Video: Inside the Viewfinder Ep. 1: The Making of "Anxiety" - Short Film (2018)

Hello YouTube, my name is Michael Smigiel, and I made the film Anxiety that a lot of you seem to like. I want to thank YouTube itself for waiting until my channel had 2.3 million views before I got monetized, making sure I only got 58,000 views of monetization. A lot of channels on YouTube have an awesome introduction.
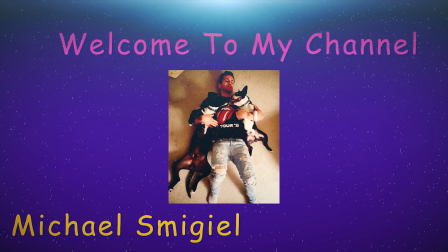(0:17)
Here's mine.
Oh, can you feel it?
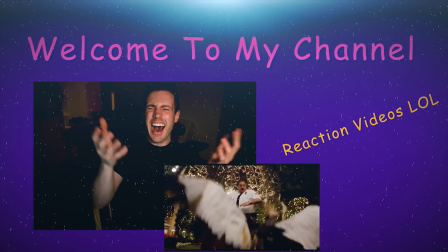(0:27) Oh, bigger than the sky.
There is quite a lot I could go over with this film, but I think I'll stick to just the 3 techniques I used to make it look like there were 2 actors in the scenes when really there was only one. One very, very lovely person who I had a great time with filming this movie.
Well, I just don't know what you want me to do.
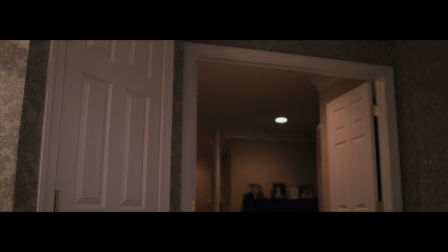(0:48) Ow. No, my foot hurt. Okay, let's do... No! What the f***?
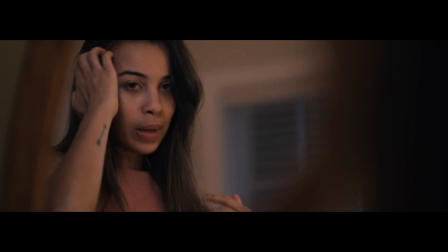(0:53) Can we please film? F***ing damn it. Bedroom scene 2, shot 2, take 3.
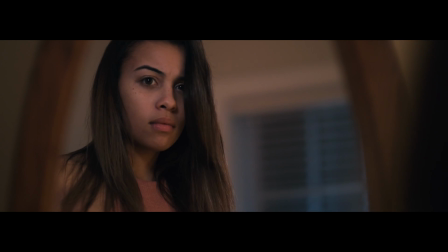(0:58) This is bedroom scene 1. But I've been saying 2 the whole time, so.
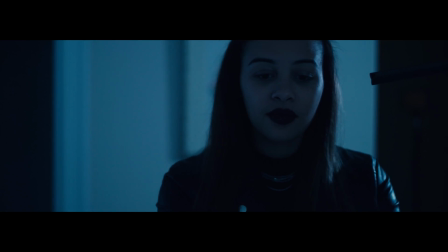(1:03) You aren't all that special, Madeline. Oh, damn. The shotgun mic's kind of shot.
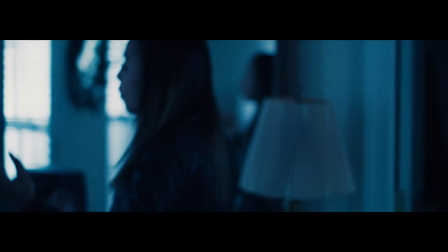(1:09) You got pretty close to the shotgun mic. What about that one you said was good? I'm not mad.
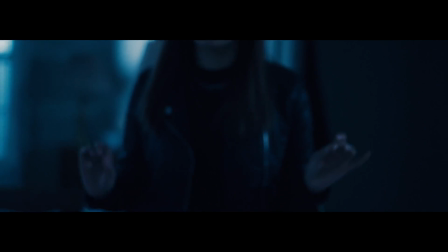(1:13) I just keep doing really well, and I'm afraid that the time that you're going to get it, I'm not going to like it. Is it just you?
But before I get into techniques, allow me to first please read you some YouTube comments that people leave on this video. Remember, all of these go directly to my cell phone, just like a text message. So let's start with nice and head towards mean.
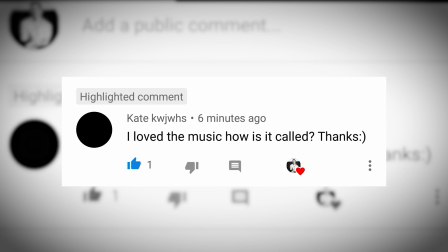(1:32)
I love the music. How is it called? Thanks. I don't know how it's called.
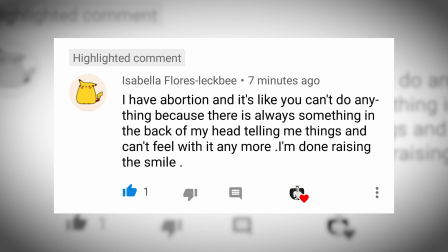(1:37)
I have abortion, and it's like you can't do anything because there is always something in the back of my head telling me things and can't feel with it anymore. I'm done raising the smile.
You don't have to tell me twice. And that is not how it works.
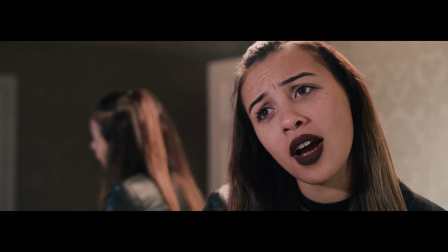(1:49)
The first technique is the shot reverse shot. So the shot reverse shot is definitely the easiest technique I used in this film. Simply put, you just get a shot of one person, turn the camera around, and get the shot of the other person.
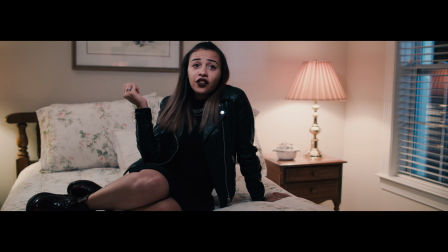(2:06)
There's a few things you can do to make sure it looks best,
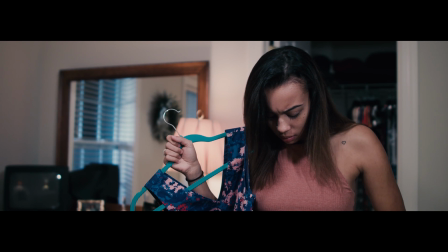(2:10)
such as I'd recommend using the same millimeter lens, using the same f-stop, the same ISO.
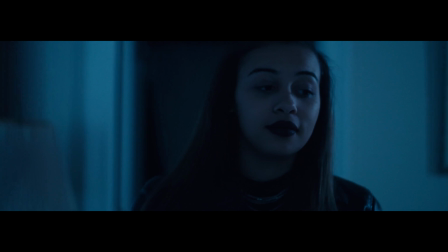(2:15)
Keeping the camera settings as consistent as possible is going to sell the effect.
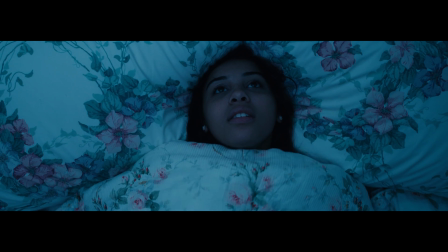(2:22)
And having a direct eye line. You know, if one person's looking right to left, the other person should look left to right.
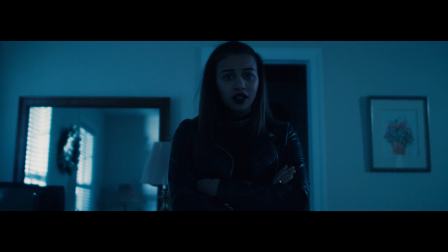(2:29)
If one person's sitting down, the other person's standing up, the one person should be looking downward, the camera should be down, kind of looking up at one person, and then the camera should be up,
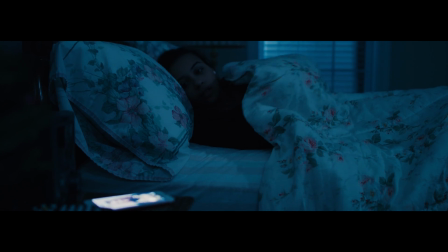(2:37)
looking down at the other person.
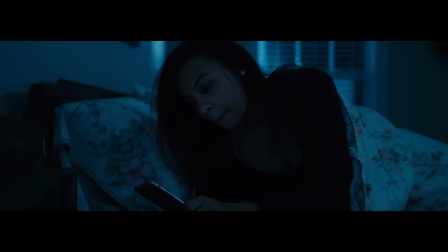(2:38)
You just kind of have to shoot it in the manner in which there would be 2 people, and keep things as consistent as possible.
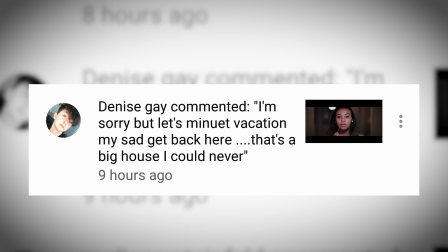(2:46)
But it's a very simple technique. I'm sorry, but let's minute vacation my sad get back here. That's a big house, I could never. Like when you type that in, what did you do after that?
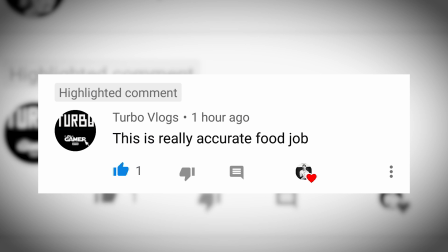(3:00)
Why did you send me that? This is really accurate. Food job. I suffer from anxiety too. My brother has anxiety. I'm sorry about your brother, but like, thanks for telling me, I guess.
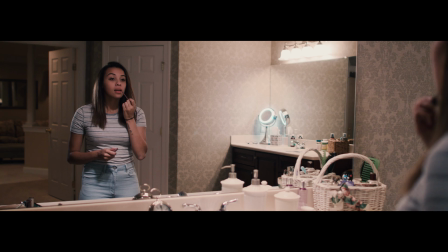(3:12)
The second technique is the split screen. The second technique of the split screen
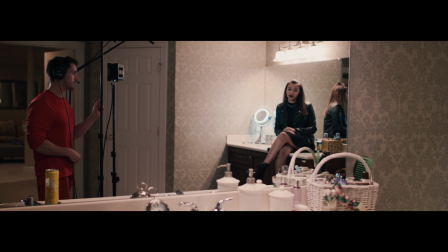(3:19)
is simple if you follow the instructions, but not as easy as the previous technique.
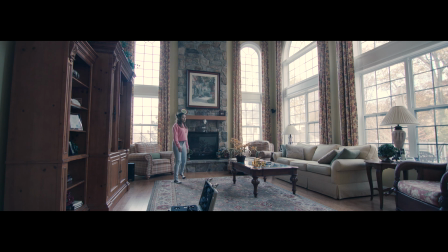(3:26)
This is a major reason why we shot the film at night, was because we knew there was so much sunlight that was going to be entering the house. It was impossible to cut these shots. If the sun was to go behind a cloud or something, it would have completely ruined the take, so we had to shoot at night for that reason.
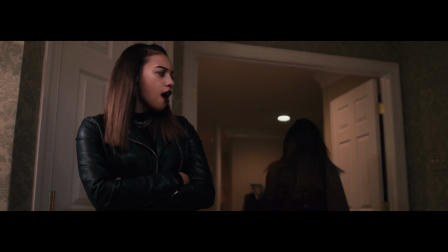(3:40)
It really doesn't matter how big the room is. You would think you want the room to be as small as possible, but no, actually sometimes that's worse.
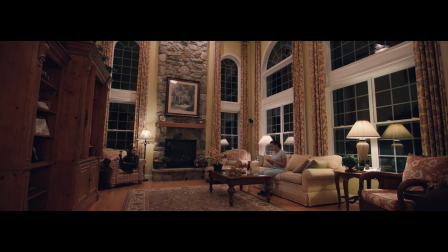(3:47)
The bigger the room, you can actually hide things. Sometimes these shots, such as this one right here in the living room, are actually 3 shots.